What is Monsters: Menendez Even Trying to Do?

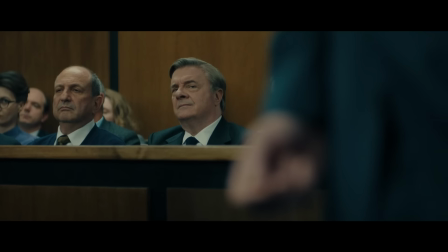23:59 It's a little bit hard to take that claim seriously or see this
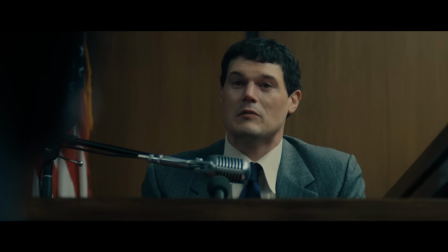24:03 as a truly nuanced and fair take on these people's lives and careers,
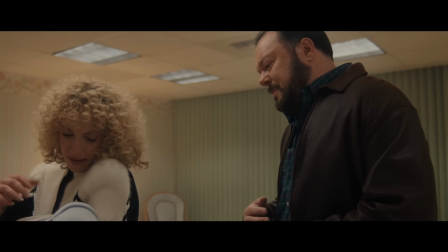24:09 when the show is not just clearly partial to one person over the other,
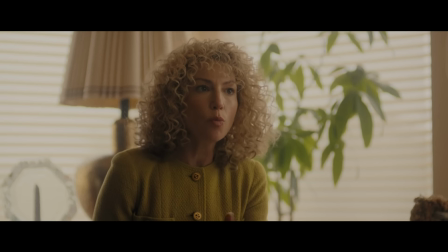24:14 but is also seemingly using these characters to make meta-commentary on the show and the controversy surrounding it.
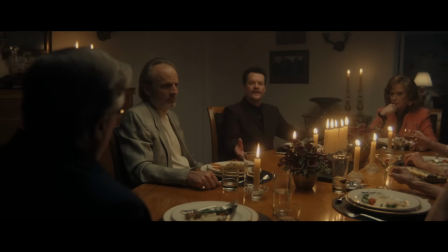24:23 I say seemingly, only because I'm sure to some this will seem overly conspiratorial or speculative.
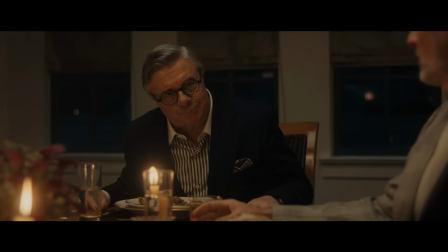24:30 But to me,
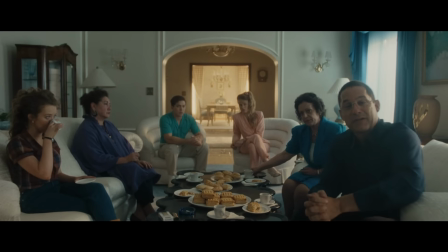24:31 it's blatantly telegraphed by having Leslie Abramson confidently spout the aim of Monster as a series.
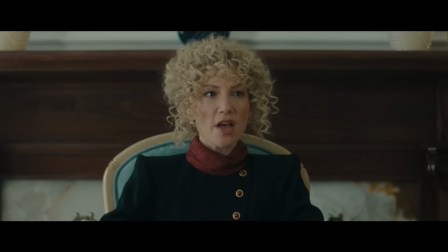24:39 Now the prosecution wanted you to believe that Arnel was a monster.
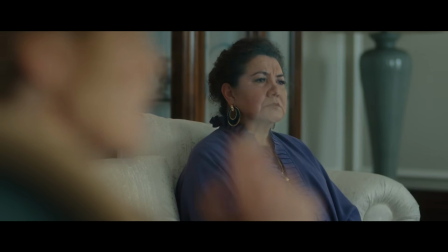24:44 I wanted the jury to see that Arnel was not the monster.
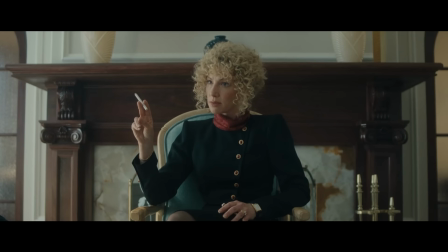24:50 On the contrary, he was the victim.
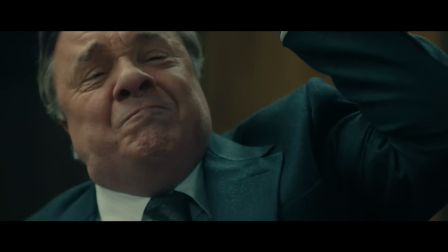24:54 Then depicting Dominic Dunn shouting the opposite talking point at the top of his lungs in an emotional outburst,
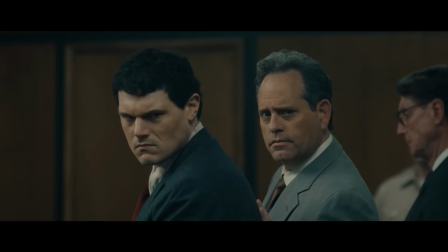25:01 complete with a cut to title, in case it wasn't obvious enough.
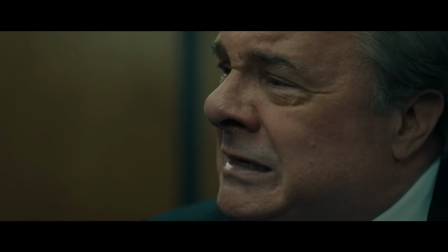25:05 And you, how can you sleep at night defending this monster?
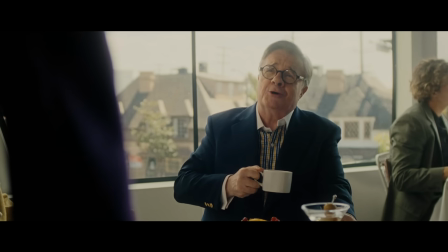25:12 And when you frame these characters in a meta-narrative, where they're sitting on opposing sides about the implications of the title of the damn show,
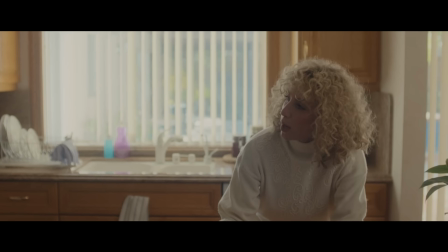25:21 and then you decide to depict one as hardworking, committed, living modestly, loving, and caring,
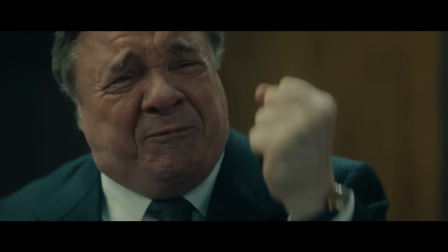25:28 and the other pretty squarely as either a vindictive, blubbering mess, or a snobby,
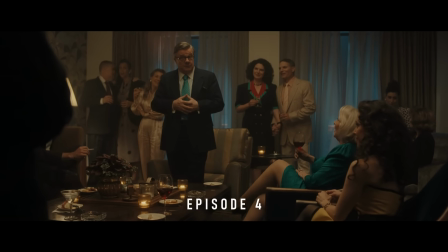25:34 gossiping fearmonger smugly expounding upon his various speculative theories
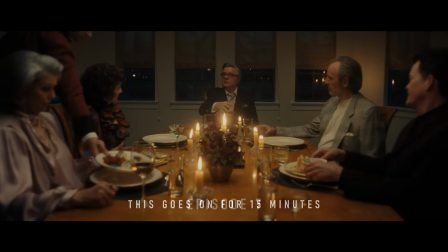25:40 over a plate of tiramisu at lavish dinner parties with his pearl clutching cronies.
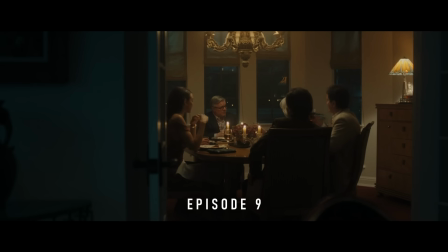25:45 Let's just say that isn't unbiased observation. It's pretty clear who you want me to side with here.
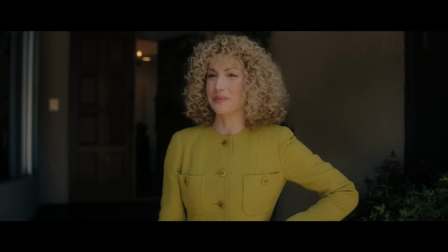25:53 Which I know sounds rich coming from the person who just spent a long time complaining about the show not telling a story with a clear perspective.
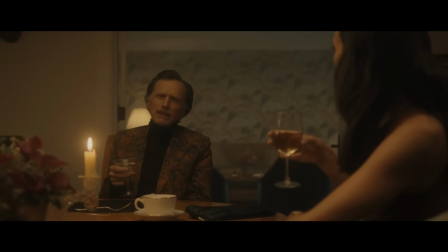26:02 But that's exactly my point. This is maddening because it's entirely particularly contradictory to the aim of the show.
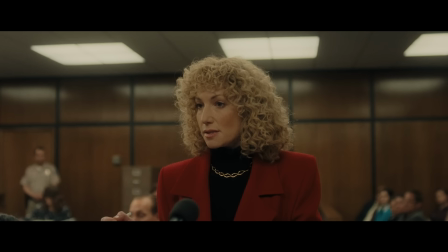26:11 There was a moment in Episode 7 that really rubbed me the wrong way the first time I saw it,
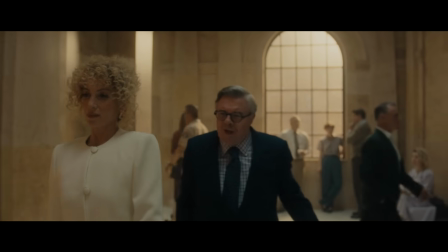26:17 and it was this conversation between Leslie Abramson and Dominic Dunn near the elevator.
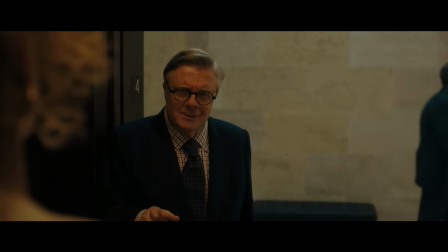26:25 Dunn insinuates that Leslie fabricated the abuse as a defense strategy, to which Leslie responds by telling Dunn,
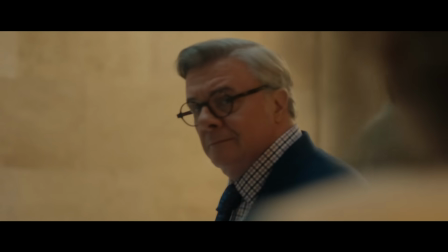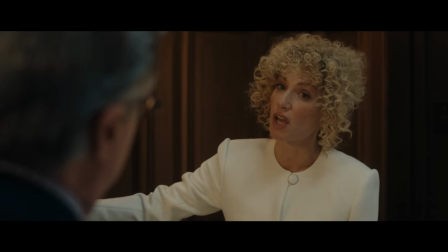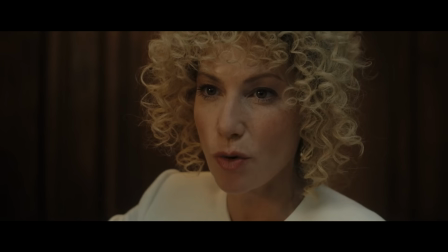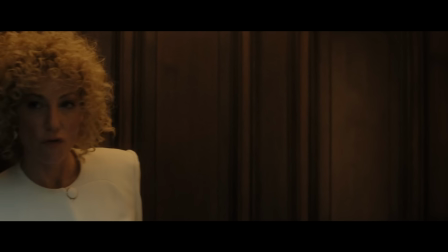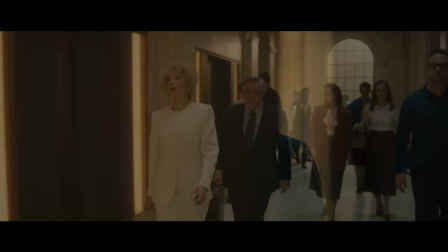26:54 Now I'm more than happy to be proven wrong down the line,
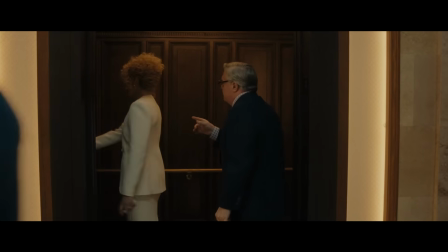26:57 but I really tried and could not find any evidence of this conversation taking place.
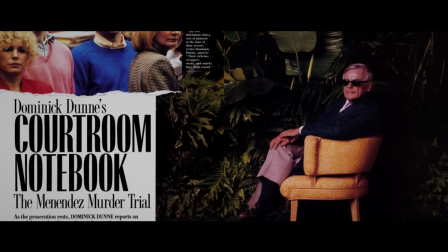27:04 And believe me, Dominic Dunn loved referencing his conversations with Leslie in his articles, especially if it made her look bad.
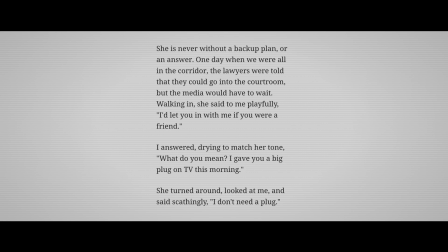27:13 And I think that saying, you should thank the person who killed your daughter, definitely would have come up somewhere down the line.
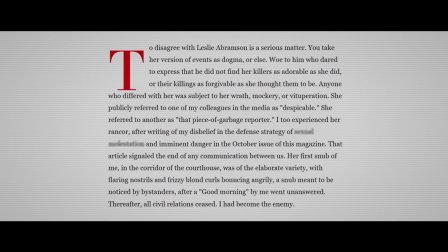27:20 But according to Dunn, conversation between them ceased fairly quickly into the trial, so as far as I can tell,
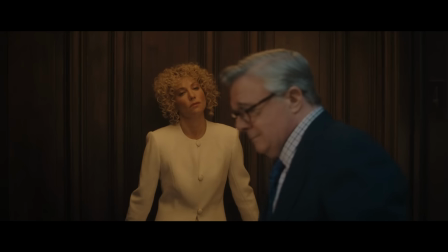27:27 this is a hard-hitting but ultimately fictionalized line.
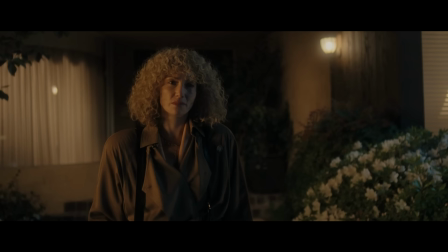27:31 And while this interaction does get flipped on its head a bit by the end of the episode, its inclusion still really begs the question,
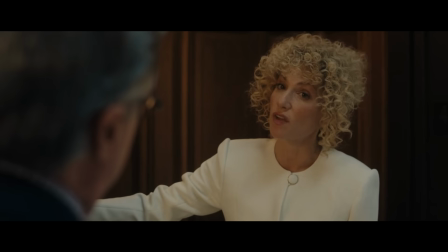27:40 if Leslie Abramson never said this to him, why is this line of dialogue here?
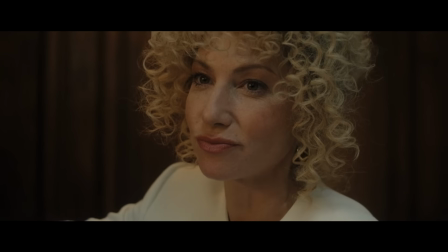27:46 To me, it feels a little too eviscerating to simply be for character conflict.
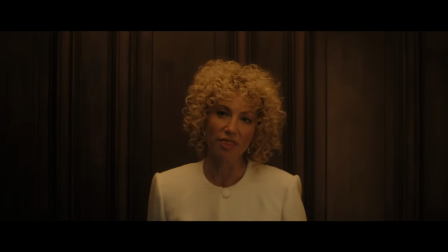27:52 It feels personal, tearing down Dunn's legacy beyond the screen.